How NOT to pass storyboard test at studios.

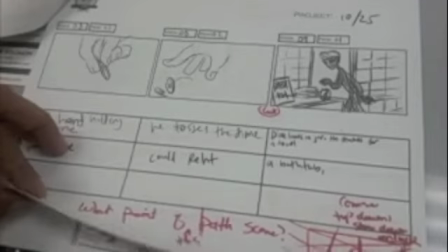Maybe more of a crane shot as he comes down,
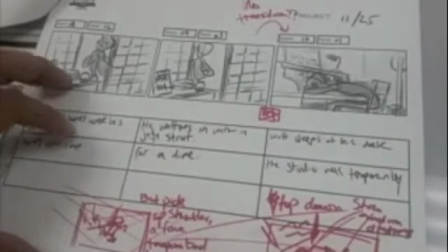grabs his towel, and then we go into him being at the office, kind of an abrupt cut between the two scenes.
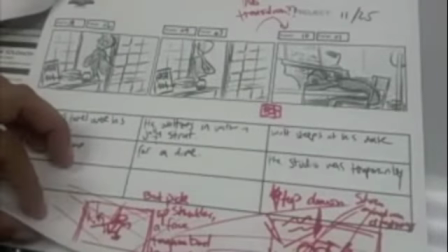Here. I'm getting tired of those. Let's see here.
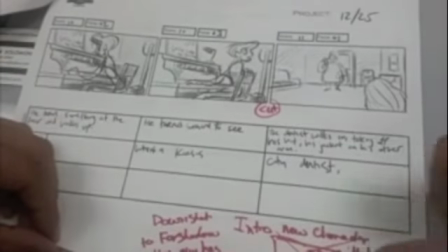Minor things of changing the camera angle, make it more of an upshot when we see the dentist, because we're introduced into a new character.
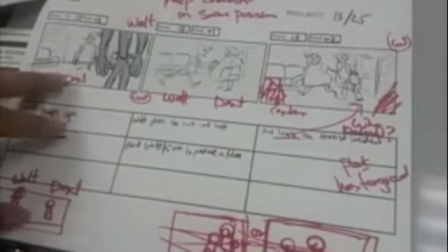We see the
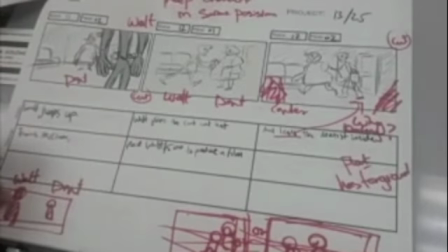character. He's kind of cut off, where we probably should have given us more of Walt and the character.
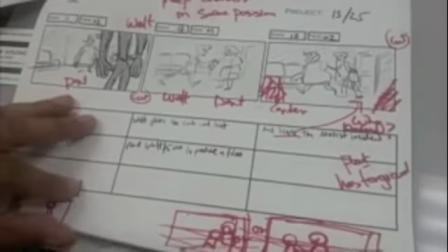A little flat composition. Maybe a little more 2-point perspective here, a little more depth in the shot.
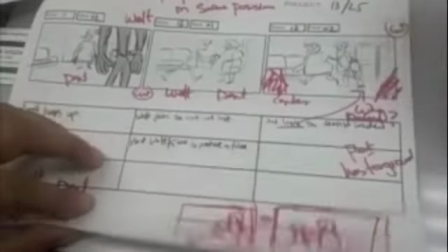Keep characters on same.
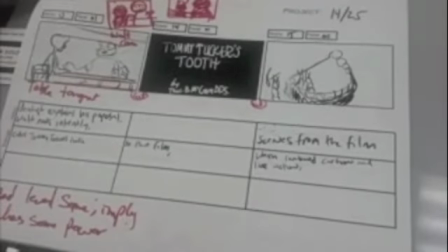Yeah. You have the characters pretty even in what they're doing.
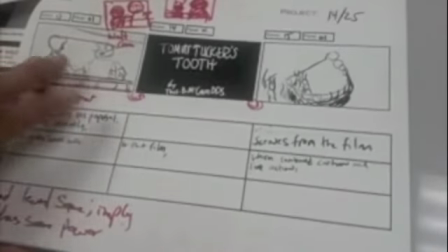The very flat composition.
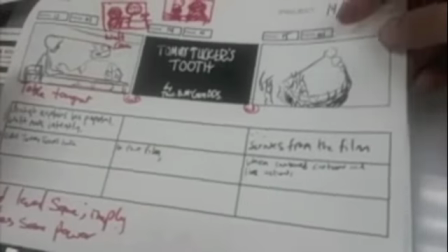You didn't add much to your cut scenes.
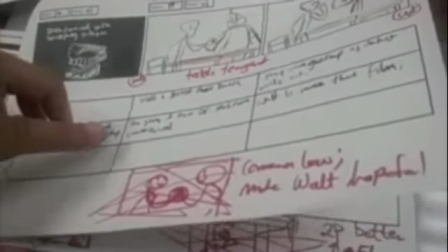It's just not staged. This conversation at the table is just not staged very well. It'd been a little more interesting if you just move the camera angle around and get us a little more angles.
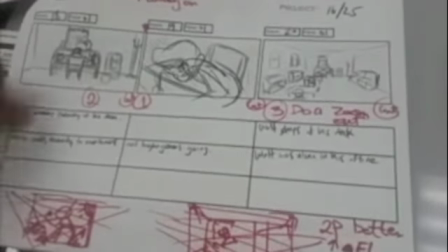I guess flipping these where this is 1 and this is 2,
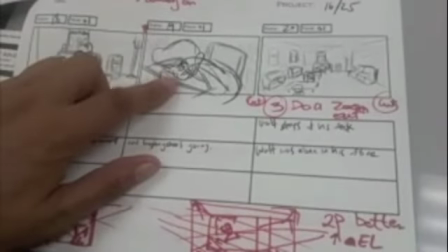where Walt's diligently working on something, and then we see him at a desk.
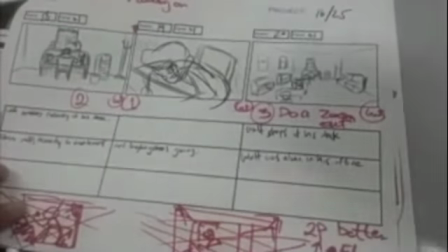But again, your staging's not great on that. And maybe 3, and do a zoom out to see him slaving away on something.
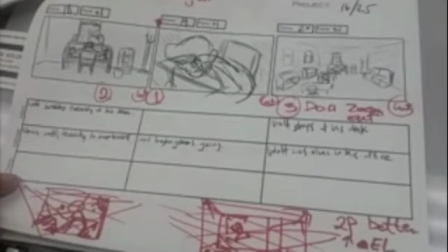2-point would have been better to do your perspective.
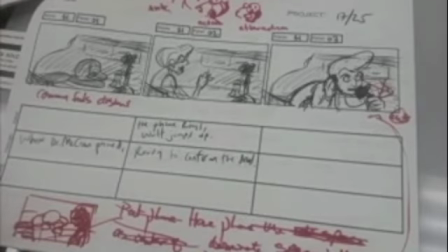Maybe a little more acting on the anticipation and the action, and then the afterwards on what's going on with this.
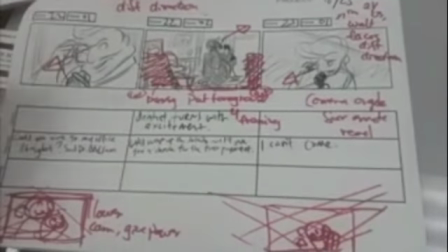A little more depth in the shot. Maybe have him focus on the pull your camera a little bit there.
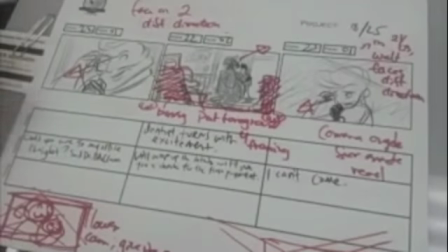Not enough depth on this shot.
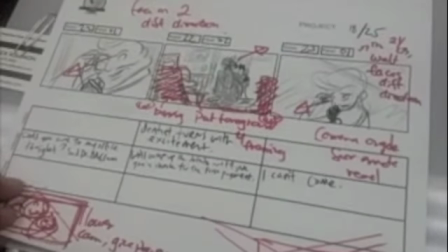Maybe even raise up your camera level on this one to make it a little bit more of a down shot.
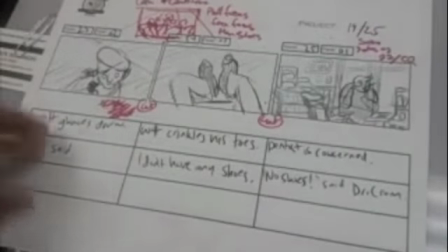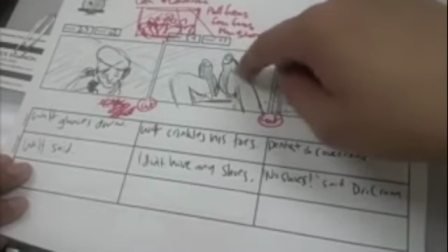Yeah, I wouldn't have. Again, I would have flipped this because we're going from we're disorienting the audience with the fact that he has no shoes.
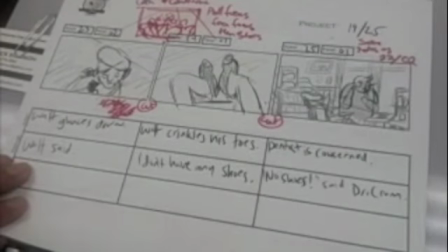But I would have flipped the staging of that because you're really disorienting them big time on this panel here. Maybe I'm not sure. Let's see what here. Dennis is concerned.
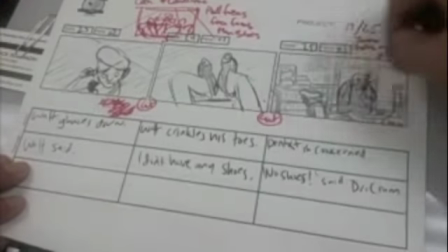No shoes. Yeah, I'm not sure that I can get Dennis is concerned out of that.
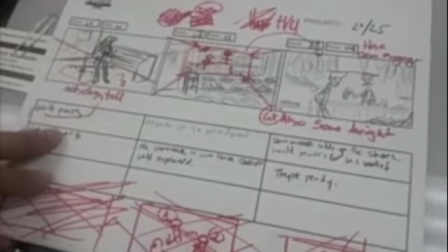Acting. The acting doesn't tell us anything.
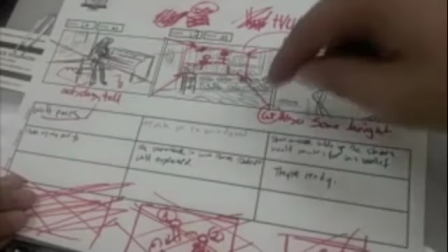This maybe could have been more of a truck in with the characters there.
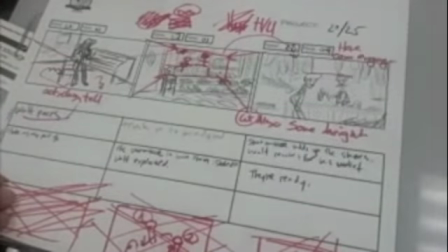We have the dentist and the shoemaker and Walt on the same level.
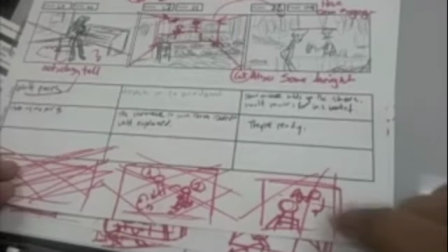Maybe a little bit more of a worm's eye point of view, more of a down shot on this one, getting the
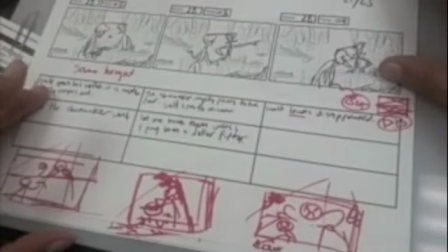still same level, still him dealing with the dentist.
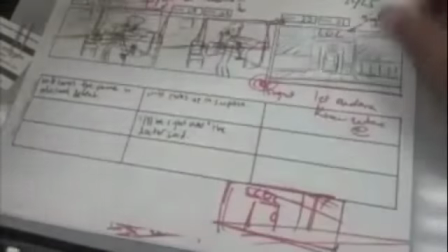You put them on the same planes.
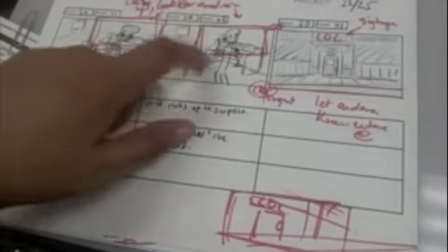Close up would have been probably good for the emotionalness of this shot because we have all this emotion that's happening and we're far away,
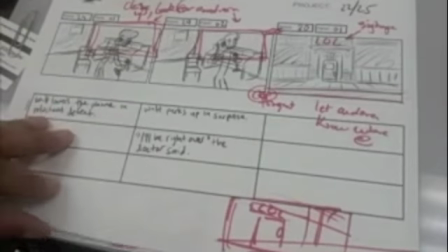so I would have put the camera a little bit closer. We're still at Laugh-O-Gram on this one.
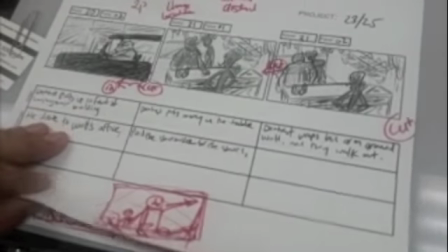This is driving to the shoe repairman, I guess. Here, it's moving there.
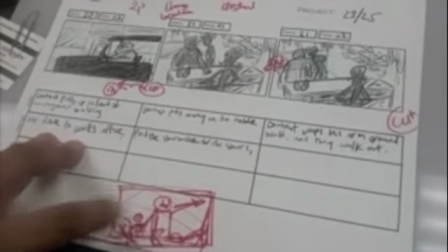Moves out. Maybe more of a upshot looking at the dentist and doing this triumphant thing.
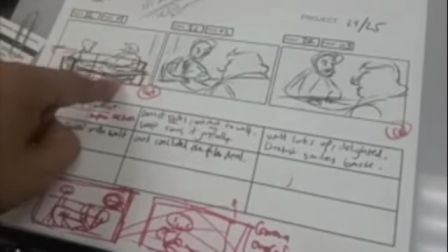Maybe more showing the action that's happening before they're signing the contract.